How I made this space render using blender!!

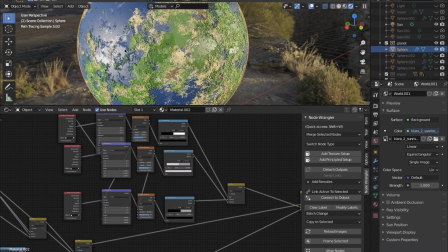4:07 So this separates the ocean and the continents, giving the continents a bit of bump and keeping the ocean a bit lower, which kind of gives it that more realistic feel.
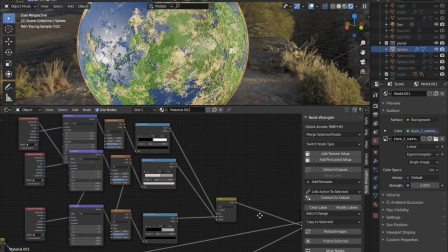4:18 Okay, and then I mix this again, but that I'll talk about later.
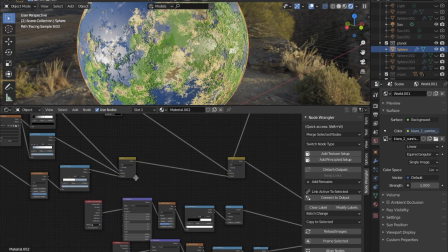4:23 So now let's talk about the specular and roughness of the ocean and continents.
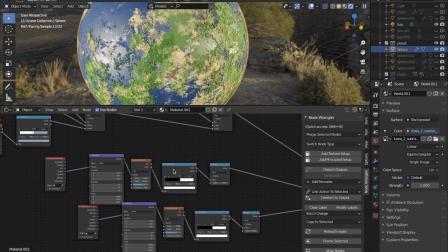4:30 It's here. So for that I just used a noise texture, another noise texture, and then I gave it a black and white value because specular and roughness are black and white values, so I just use a color ramp to convert the noise texture into a black and white value,
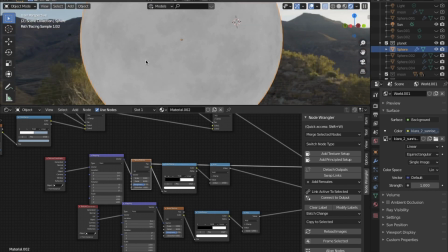4:47 because usually the noise texture has a bunch of different colors, and it's not, you can't see it that easily here, but yeah.
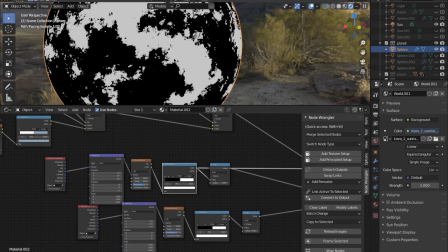4:55 So I used a color ramp also to make it a bit more clear where I wanted specular to be and where I wanted it to be a bit rough.
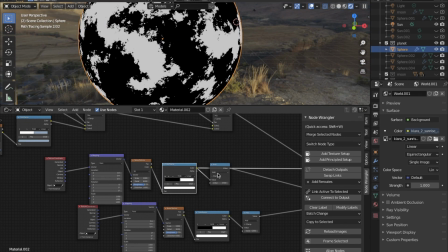5:03 So of course, as you can see that right here, right over here. And then a math value, and I set it to add.
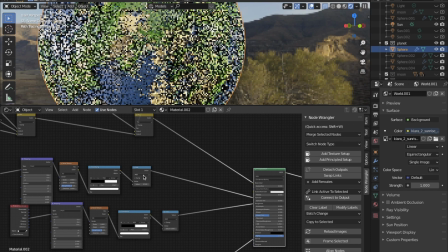5:11 Usually you put it on multiply. I'll demonstrate it right here what happens if you put it on multiply.
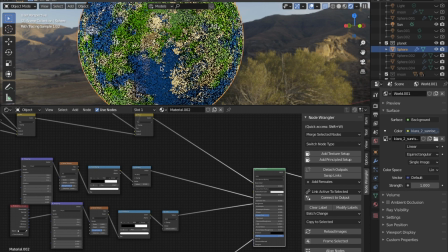5:19 So if you put it on multiply, of course, as you can see, it's a lot more vivid. And it makes the blue look a lot more saturated and the green look a lot more saturated, because these are the parts where it's very rough, and the parts that aren't as saturated are the parts where there's a lot of specular,
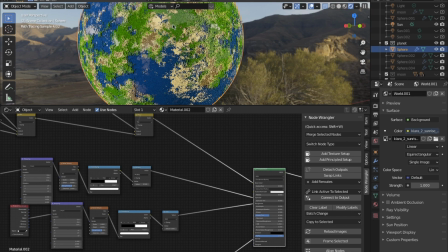5:33 of course, as you can see over here and over here. And I didn't want that. I wanted it to be a bit smoother, so I used an add. Basically, the add is just adding the specular on top, which is what I wanted. And that's what gives it a kind of almost desaturated look, but I feel like that looks a lot more realistic than having it be extremely saturated.
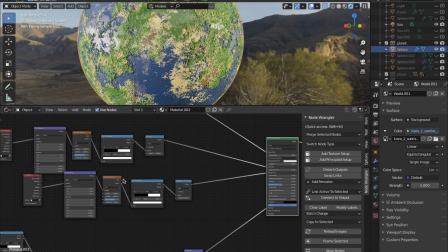5:54 And then for the roughness, I just used the exact same thing.
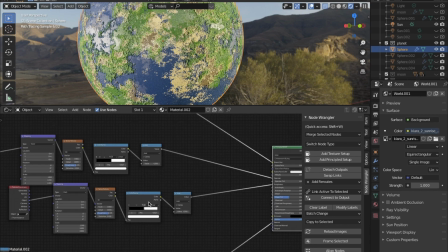5:59 I copied it and plugged it into the roughness, so we kind of get a mix of the two.
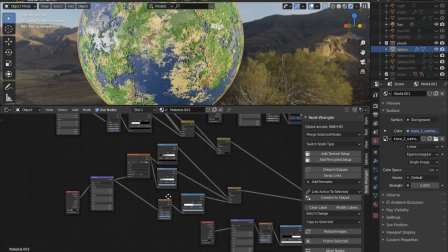6:04 Okay, and now we'll talk about the poles. So for the poles, I actually came into texture paint.
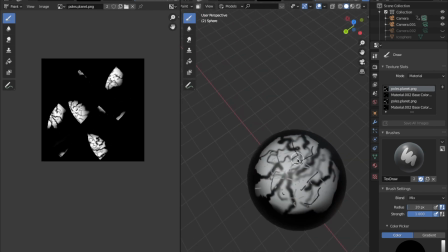6:14 Of course, as you can see here, I painted on the poles.
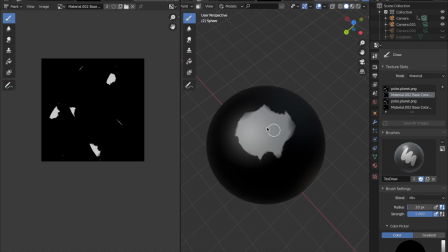6:17 Now this one was a bit too big, so I painted it again and made it a bit smaller, and I did that on both sides.
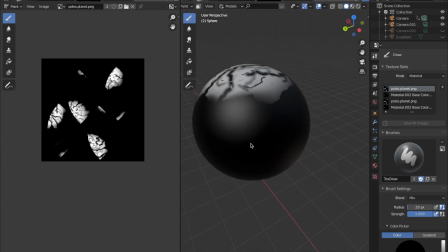6:23 Of course, as you can see for both ones. Painted it on both sides.
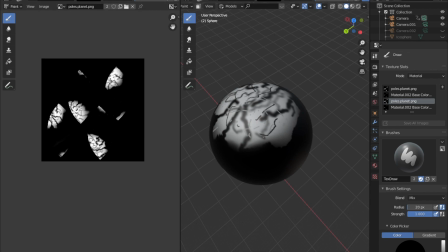6:28 I saved the image to my desktop, and then I used it as an image texture that you can see right over here.
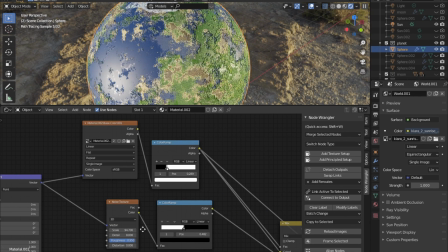6:37 Material.02 and over here poles planet. Okay, so then for the poles I used
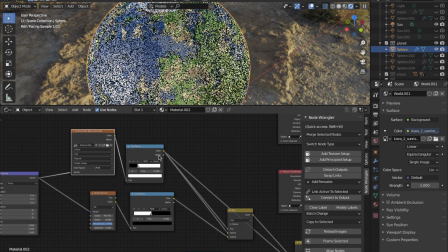6:44 just the material base that I used as a color input and a factor input,
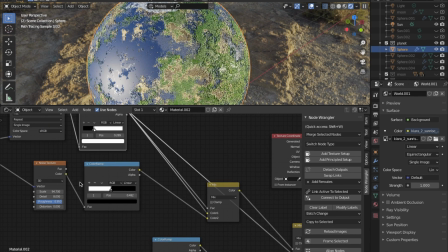6:51 of course, as you can see over here, and then I used a noise texture to give it a bit more detail. That's why it's set really high and has high roughness
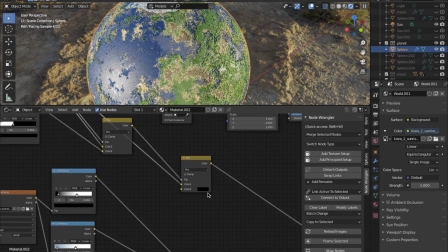6:58 and high detail. And then I mixed this together with black, so basically this is another factor.
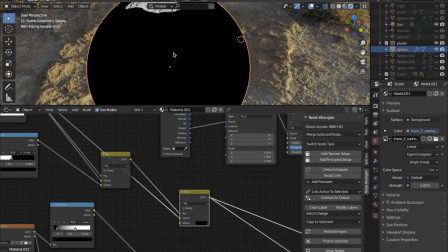7:04 So anywhere where it's black, we're going to see this,
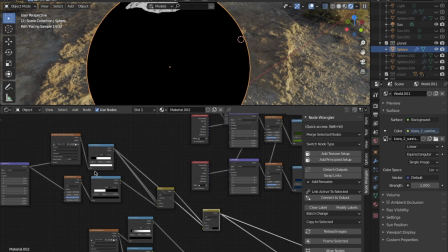7:08 our continents and our oceans, and everywhere where it's white, we will see the poles, the kind of ice and snow.
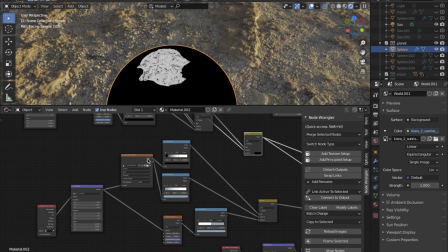7:18 So, and then I created it, and then I created the color.
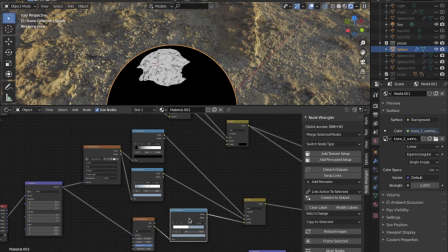7:23 So yeah, it'll have a blue, kind of icy blue color, and white for snow.
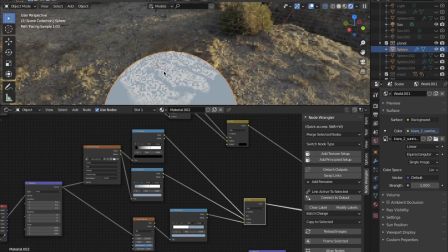7:28 And you can see over here, this is what we get.
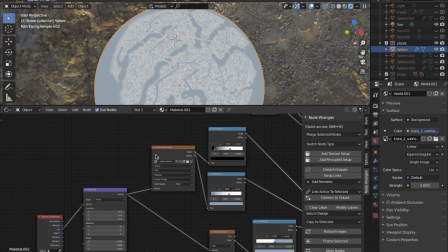7:35 So for this, I actually used the other poles one, as I showed you over here when I came back to texture paint.
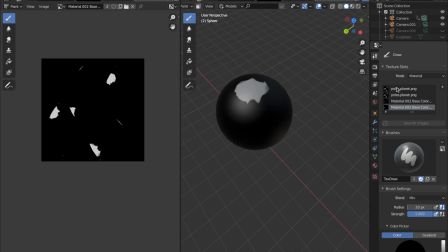7:40 I showed that I had two poles. I had this one, and then the material one. So this one is basically with all of the detail, because it was a bit too big. I decided to make another one, which I then later used as the factor, as you can see over here.
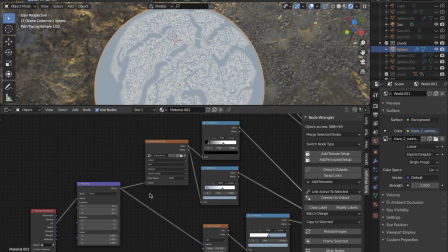7:56 So the factor, and then this is like the detail and the color. Okay.